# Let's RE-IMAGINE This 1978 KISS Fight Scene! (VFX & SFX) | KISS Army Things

They're just throwing in effects over top. But why does this look so good? Oh, look, there's a practical light.
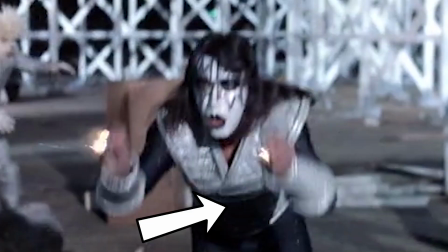Okay, that makes so much sense. So look at how, okay, see his torso here, it's dark, and all of a sudden, next frame, boom, high detail.
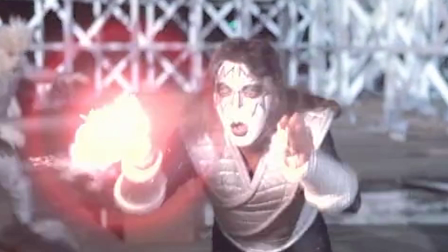So they're shining a light on his face. You can see his face even getting real bright. So that is motivated VFX right there. That's why this shot looks so good, because while he's doing the motion as if he was shooting rockets, they are flashing a light in his face, and that's why I think this shot looks so much better than any of the other ones.
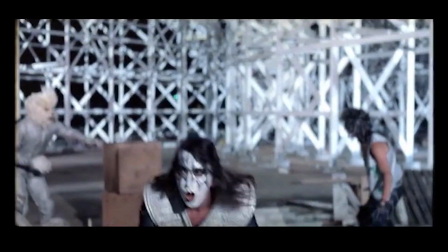So yeah, this is an awesome effect. We even have a clean plate. Oh, this just gets better and better. Thank you so much. So I think I've mentioned in the past a clean plate is just your empty scene without anything else in it.
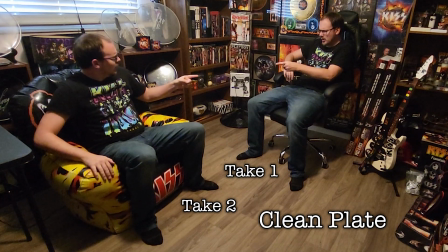Obviously, if you're going to start putting stuff in your scene, it's good to know what it looks like without anything.
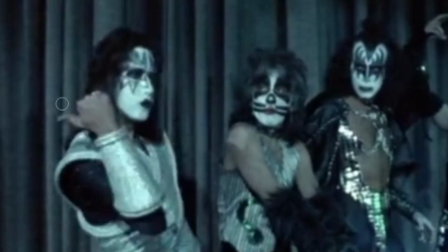That way, if you need reference, you have it. In the first one, I had no choice but to create my own clean plate, and it was super time consuming.
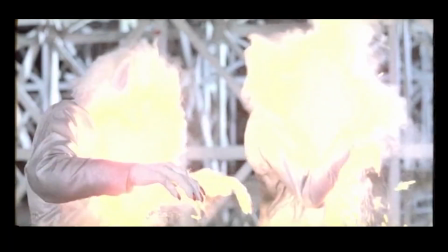So I'm so glad to see that we have a clean plate here. I just don't really know what I'm going to do.
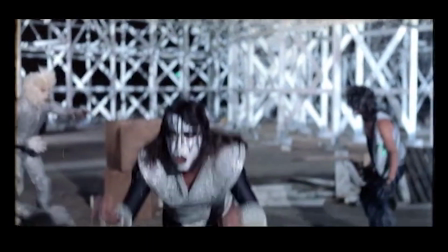I'm not going to touch this part at all. This right here looks absolutely flawless. Nothing needs done there.
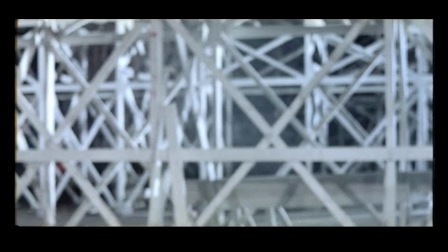The issue is the second part here, because one frame they're there, the next they're not. And are they using a practical effect here too?
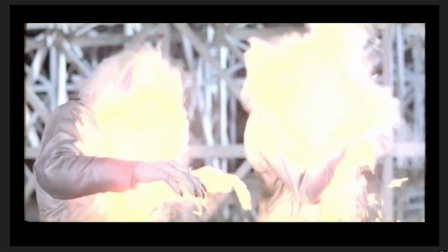Look at that. There's no way you're getting that clean of a roto edge and a light wrap, especially in 78. Are they just blowing pyrotechnics up in these guys' faces? Like, no, it's okay. The mask will protect you.
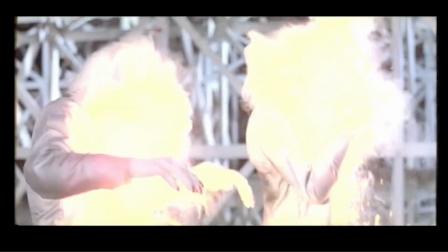You'll be all right.
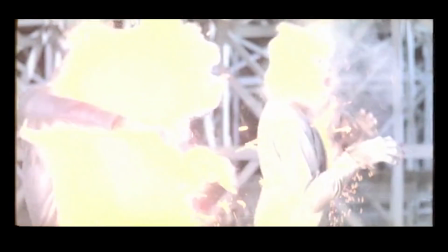But they're here one frame, they're gone the next, and so I think I definitely want to have some smoke linger, but I'm not sure how I want to, enhance this effect.
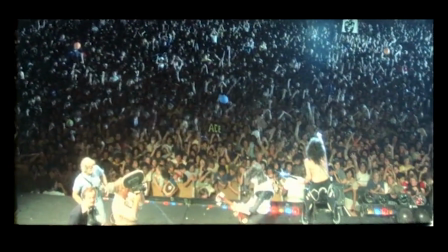When I was doing the Magic Mountain concert scene, I was going between two effects, making Ace appear.
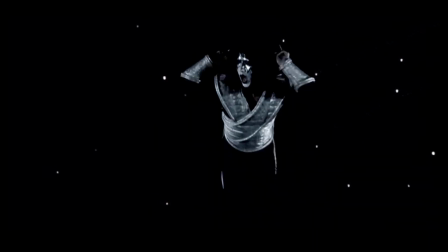I had one that was more of a glitchy, static white noise effect, and then the other one was like more of an energetic electrical effect. And I went with the second one, so maybe that first one would work well here. I already know how to do it, and so it would be pretty easy. So I'm going to take a lesson from Gene Simmons real quick and just recycle something from the past.
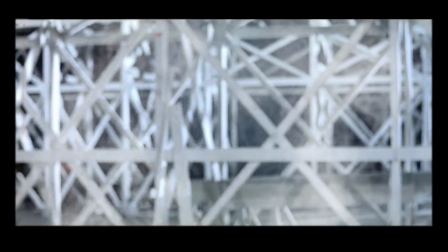I think it looks great. I'm not going to lie. I think it looks really great. The only problem is that now that I've masked around them and created the effect, there's no flash.
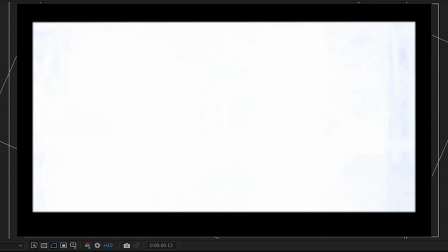So I think it would be really cool to have like this, not only a big flash, but a couple lens flares just to have the effect linger just a little bit longer. That was a lot of fun. That is such a cool shot, and I cannot wait to get to the sound effects. But before we do that, let's do one more visual effects shot, and this one is going to be really important because it's the classic Paul Stanley Starchild Laser. And there were a lot of folks who were pretty upset with me in the Magic Mountain scene where I'd removed Paul's laser. And I did that because I'm trying to base these in reality as much as possible.
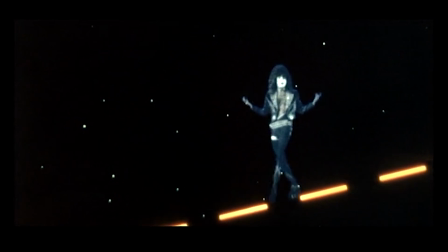And so even though it does look cool in the original for Paul to walk on his own laser, it doesn't make sense in this version because the laser is an actual laser.
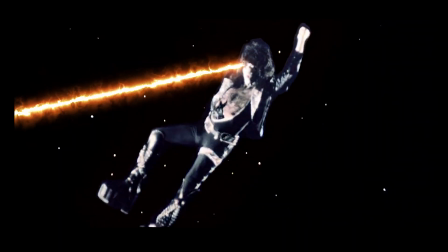So it wouldn't make any sense to have Paul walking on a laser that should be burning his feet. I know it's not real, but I want the laser to look real, and this does not look real. So I'm going to quickly create a clean plate, and to create the actual laser effect, I'm going to be using the exact same effect I used for the lightsaber.
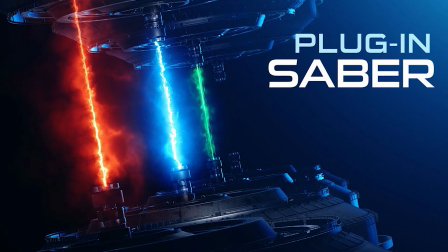I have a really cool plugin called Saber from Video Copilot that if you ever want to get into visual effects,
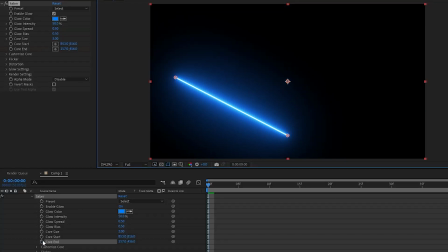it's a great place to start because I think lightsabers are one of the more easier effects to do because of this plugin.
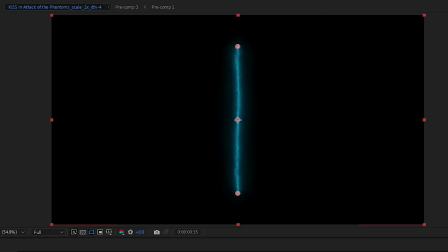But it doesn't just do lightsabers, it has all kinds of effects here. If you're a fan of Harry Potter, there's the Patronus. The one I'm going to be using here is the energy preset. I think it looks cool for a classic Superman laser. Unfortunately, it doesn't look good. And you know me, I'm going to put some sauce on this and figure out what is it going to take to make this look extra good.
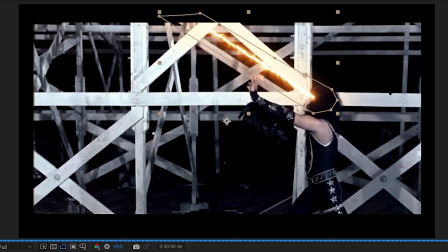Perhaps interactive lighting here too. I'm going to go back to the way I was doing it before and have it look like the laser is actually lighting up the roller coaster behind it. Because even though I have removed the original laser, there is still this little subtle hint of it.
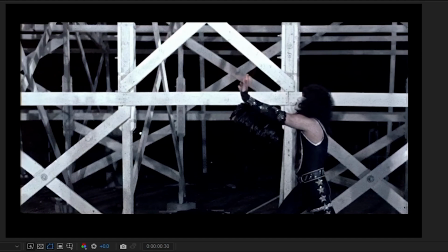You can kind of see it glowing and flickering.
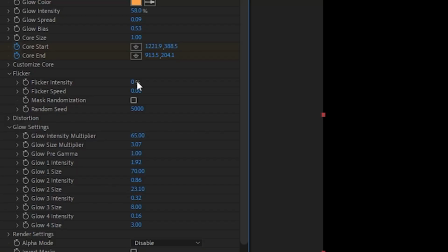So I'm going to increase the glow on our energy laser here, and I'm also going to add in this really cool lens flare. More lens flares. Can never have too many lens flares. Have a lens flare on Paul's eye and have his eye heat up.